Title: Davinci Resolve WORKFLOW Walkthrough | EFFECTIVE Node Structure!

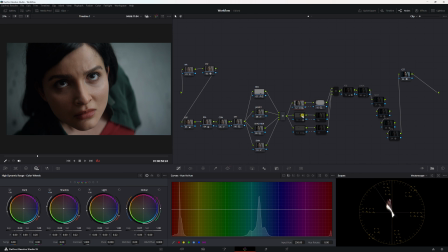(4:13)
So I had my vector scope open for that. Okay, and pretty much what this is just creating more texture in the shot with power windows. Okay, and then I have the outside node. So I have a parallels here, and then outside nodes for each of them.
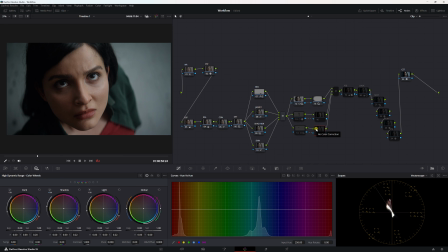(4:28)
So if I wanted to, I can adjust everything opposite of that specific power window. So for this one, it was a vignette. It's not like a vignette, but it was just to direct more focus on the face. It was a tiny adjustment. And the next two, and the next two, was the tiniest adjustment to the right side of her face,
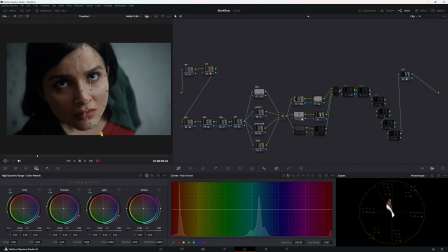(4:49)
because it seemed a little too bright. So I just wanted to focus in on that. And this one was just bringing some glow back to her left eye, just a small touch. And then I just added some adjustments after that.
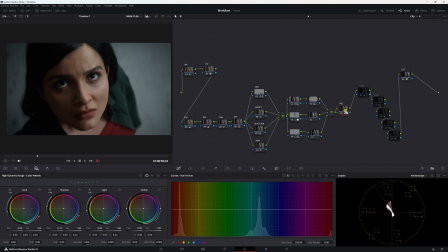(5:03)
So I pretty much just kind of brought everything back in a little bit to make it more dramatic. It was kind of slipping away from me. All right, and then, so everything looks pretty neutral. It looks dramatic. It has a little bit of a look just because of the environment. And then right here is the look.
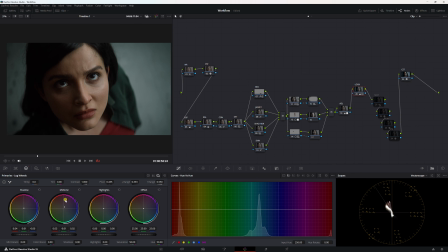(5:20)
Let's turn that on. And I pretty much just used the log wheels and the primary wheels. You could use your primary wheels, log wheels. You can use the film look creator. You can use Dehancer. Use what you will. And then I'm going to turn these last four on altogether. And this is pretty much softening it up a bit.
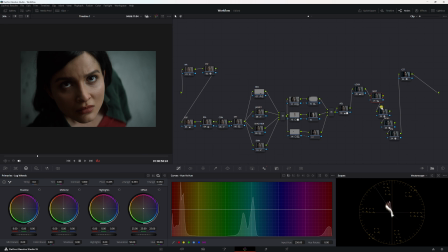(5:39)
It was a little too sharp and digital looking. Halation. Come on. Who doesn't like halation? Nah, I didn't even put halation there. It was just there. Grain. Grain, give it some texture. And then a last vignette. That is the workflow. Let's just go over it really quick.
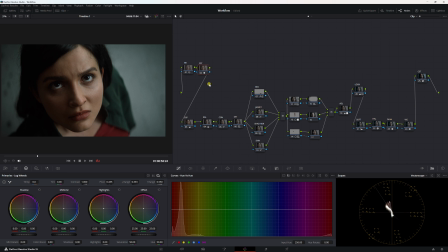(5:55)
Noise reduction, CST, primary corrections right here, secondary corrections right here in a parallel structure, some texture with some power windows,
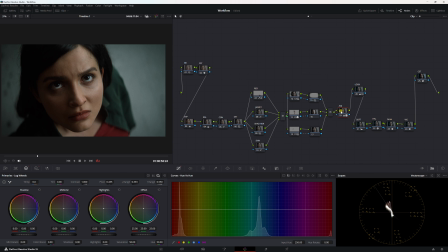(6:08)
and then outside nodes to accompany them, then some adjustments to kind of bring everything back to a dramatic sense, my look, and then my final touches right here. I hope you found that helpful. If you did, consider subscribing. Thank you for watching. I'll see you in the next one.